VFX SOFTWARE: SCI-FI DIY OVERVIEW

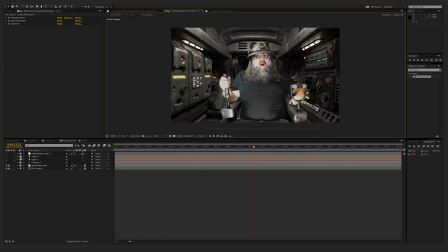8:19 So what that allows us to do is when we add a camera, if we just do like one simple move,
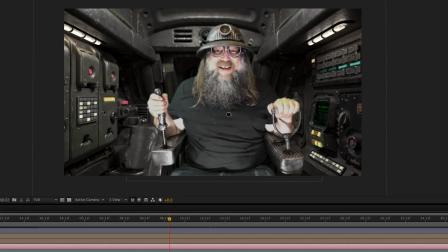8:31 you see how it just that one little move is going to make it seem more realistic,
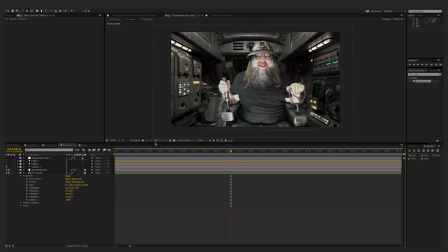8:40 right? So we have that. Now here's where it really comes together as far as I'm concerned. So you have this image in the background, right, which is created by an artist or is a photograph from something.
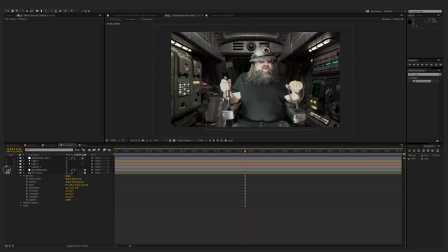9:00 Different lighting than this. So what we're going to do is I tend to really heavily stylize all my sci-fi,
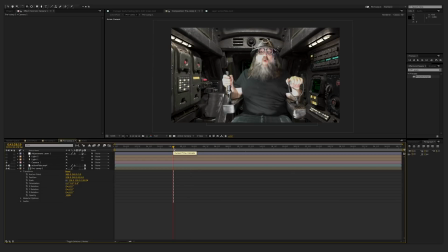9:10 and a lot of the reason I do that is it allows you to sort of hide the crimes, right? What you're trying to do is unify everything. So what we do is we add lights,
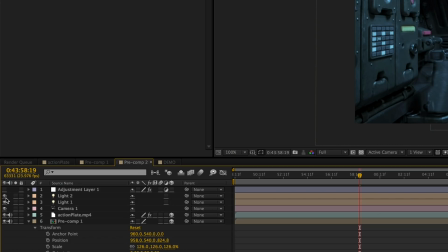9:24 and then once you have these lights, it brings everything together, right?
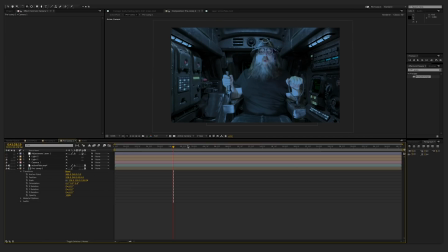9:29 So this light I have here, so now
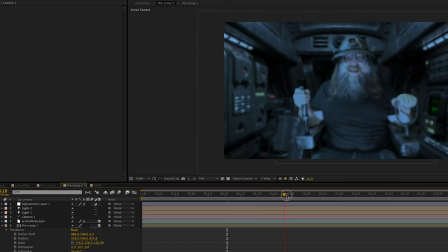9:33 it's lighting me and it's lighting the background, so now it's in the same light, right?
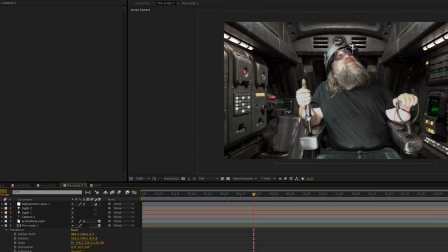9:38 So that's the same, whereas that, I mean, that's kind of close. And what I'll do is I'll do color adjustments. You know, that's what it looked like before. And you're just trying to get everything
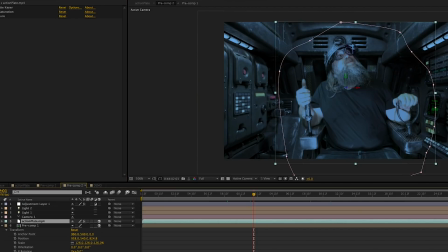9:56 to match, right? So I add these lights, and then now this light is a moving light, right?
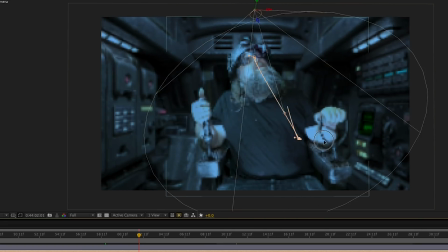10:07 So that moves, I think you can see that. So that's there. And then when it moves a few seconds, it just moves just these little things.
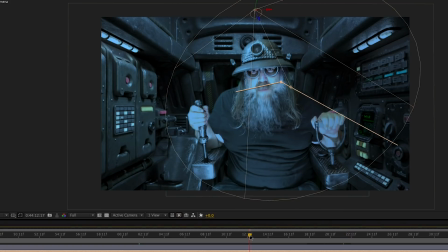10:20 We're doing all these little things, these smoke and mirrors that just sort of bring it all to life, right?
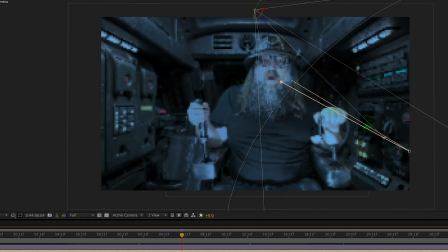10:27 And I know if you've never been in After Effects, this right now is like, what the hell? That's why I'm giving you an overview. This is what you're gonna need to know, right?
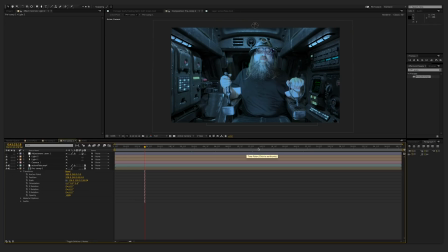10:38 And if you're up for it, then you need to go deeper, and we can do some After Effects tutorials. If you know After Effects, or you've poked around in here, hopefully this will pull back the curtain a little bit for you,
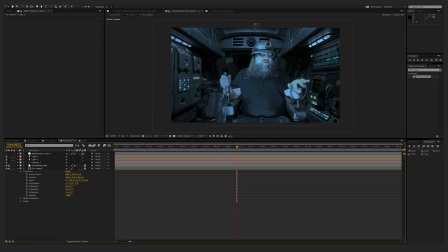10:54 and give you an idea of, it's very doable, right? So now I have my comp, which is this background, right?
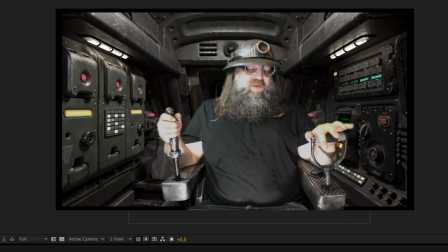11:08 Then I have the keyed out me. We put that in 3D and we added a camera.
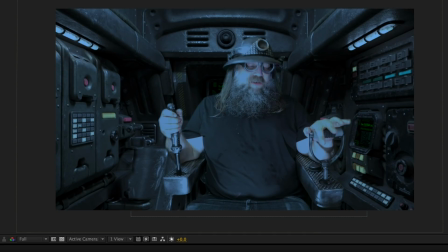11:16 I put a light to unify the whole thing, and I made that blue.
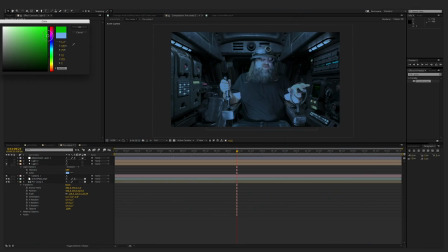11:23 You could maybe make it green, right? And that'll change the whole look.
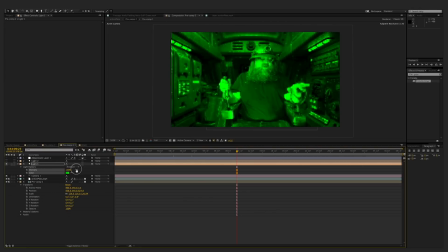11:29 And then the intensity. Oh, maybe that's not so great. Something like that, maybe like more matrix. And then there's this spotlight, right? And that's very, very subtle.
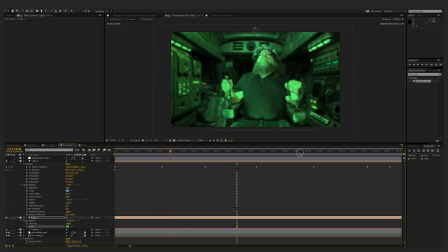11:46 In the point of interest, it moves very, very slightly.
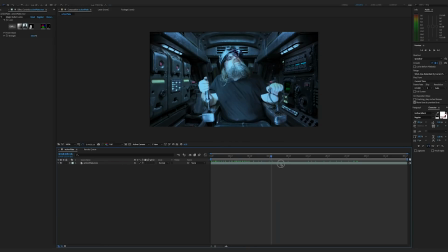11:53 All right, so now, I have my lights, I have everything comped together, right?
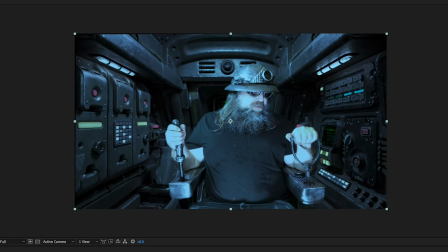11:58 So there's certain things that I just like to do, but I like to heavily stylize, heavily treat my science fiction, especially when I'm doing comps, because I feel like that's what's going to give me the best result.
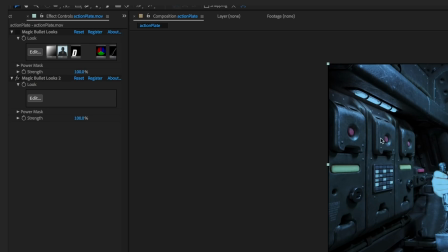12:11 So I use Magic Bullet. There's, you can use other color correction, or you can use the elements that I'm about to show you.
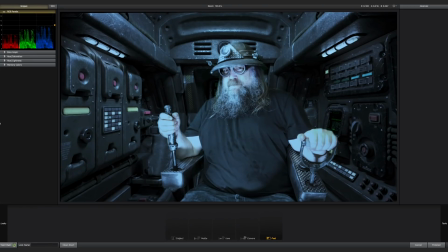12:20 So there's certain things that I like to do, right?